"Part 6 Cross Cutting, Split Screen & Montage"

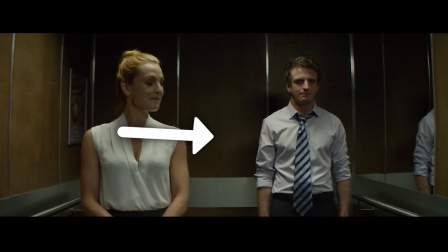You don't see the line of the actual mask going around Megan in this case, so that's pretty cool.
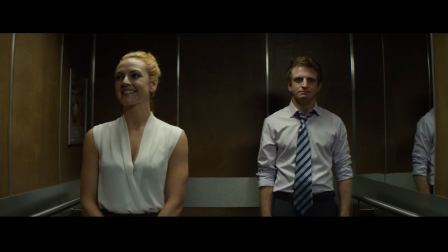And so therefore you don't even notice that two shots are being combined. So this is obviously a great technique, a great way to do this, to combine, say, different performances from different takes. Say in this case when two characters are speaking.
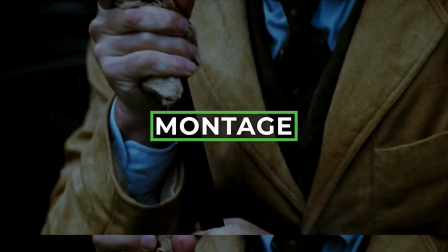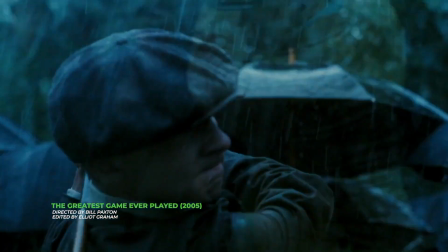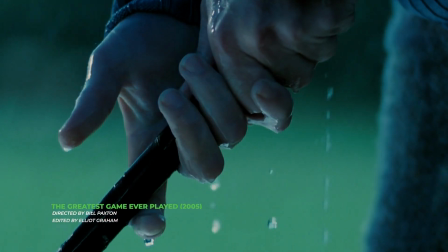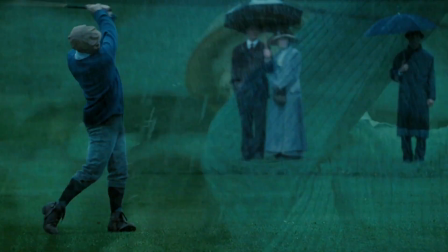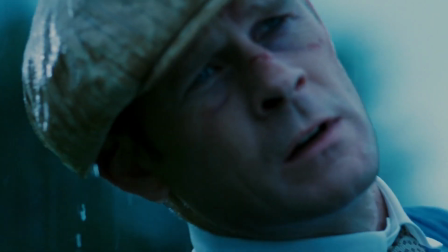Let's talk about creating a montage now. A montage is a juxtaposition of images put together and cut to usually some type of music, or a cool song, and used to usually condense time or convey a certain message. So I'm going to show you now an example of a montage here using a sequence here from Narcos Mexico. Talk to you about why we chose to use a montage, right? Because honestly, at the script level, it wasn't like this, right? So I'm going to show you what a montage is and why we chose to do it in this particular sequence.
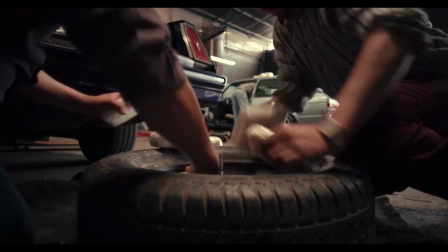In December of 1993, the death of Pablo Escobar was front-page news,
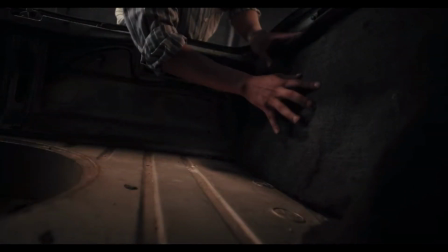but there was still plenty of coke in Juarez, moving across the border into El Paso.
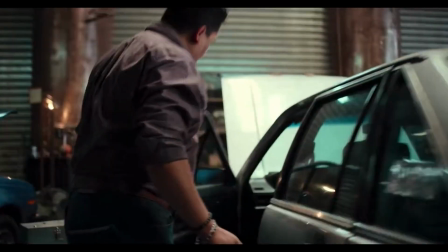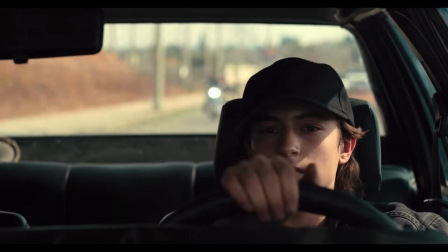Amado's news system was up and running, but when you're moving that much volume, something can always go wrong.
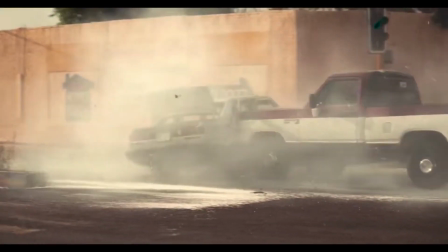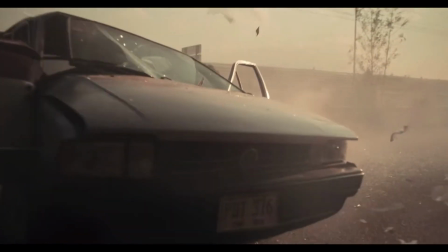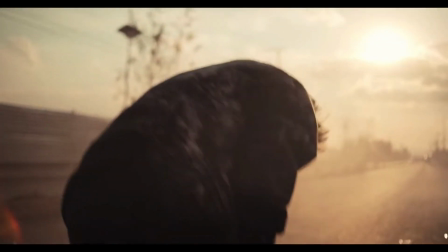But even when it did, the operation didn't miss a beat. You telling me these jokers packed you with 34 keys? And you don't have so much as a name if something went wrong?
So as you can see, we're just cutting different images together,
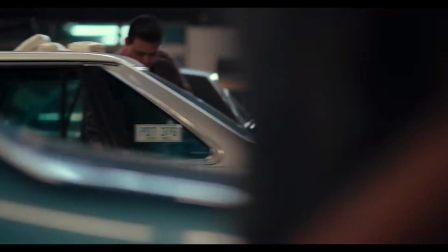jumping in time, and we have a cool song there, and we added some voiceover, right?
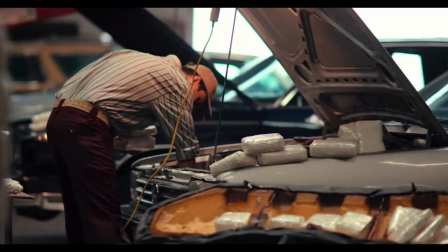Our narrator is telling us a very important part of the story,
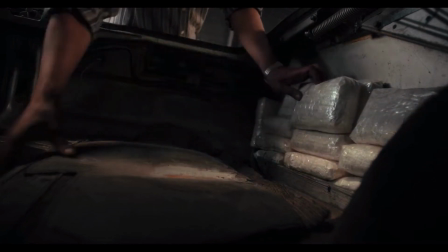at least where we're at in this series, in that this case, Pablo Escobar has been killed.
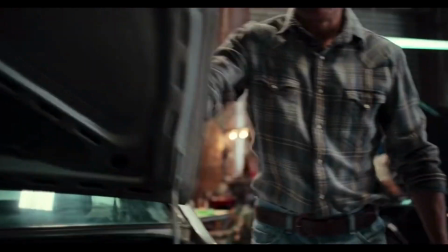There's a new cartel leader in Mexico by the name of Amado Carrillo Fuentes.
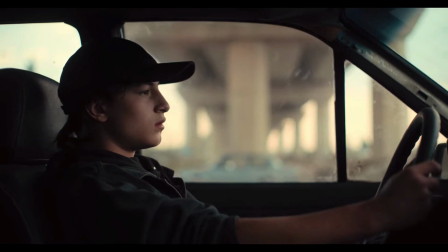He's moving a lot of drug now into the US, and the DEA is slowly picking up on that.
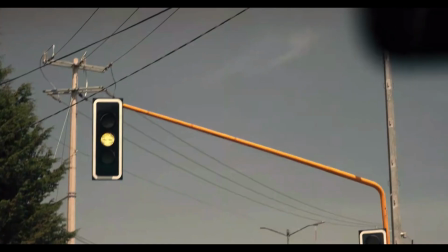I can tell you that originally this sequence did not look like this.
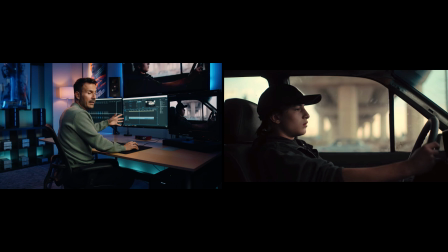Here we actually cut to him walking, finding the car, getting in the car, finding the keys,
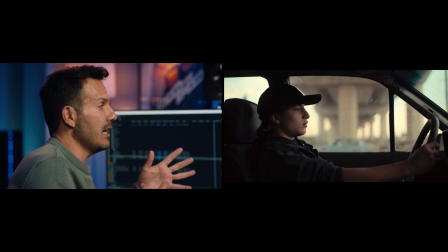And then we would cut to a drone shot of him driving through the city.
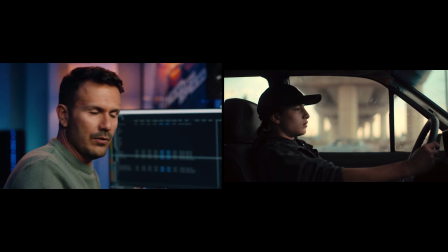We started a new cue, a new song. He's driving.
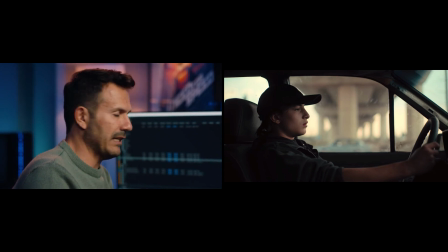We had another story beat where he feels that someone is following him, which then distracts him,
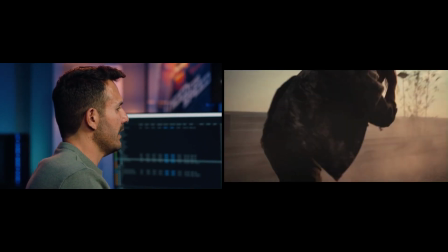makes him nervous, and then eventually, runs through that red light and gets hit by the truck.
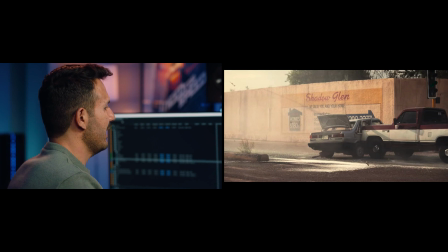The drugs go flying, and then he's arrested by the DEA, right?
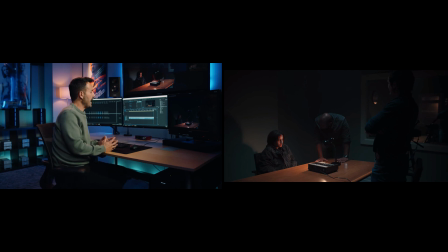Really talking with the producers and saying, how can we cut this down and make it much more effective? It's just too long. So the first idea was to start trimming it down and making it more into a montage.
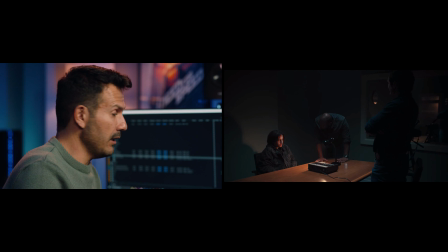Obviously, we knew we had a song originally, in that beginning of this montage, how it looked before.
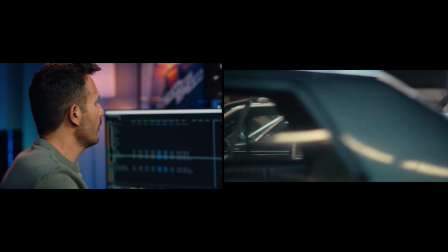We had a song that only carried us through this section of the cars being packed,
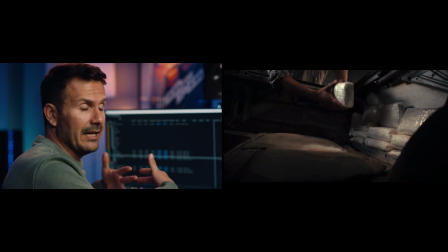and so then we just decided to extend that song, which again it was a different song.
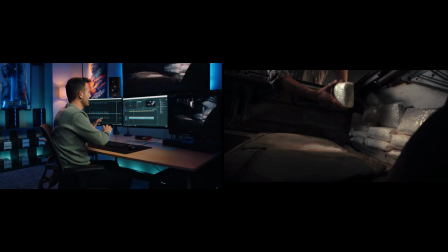We decided to just extend it, have it go through the entire sequence so that it carries us throughout this montage.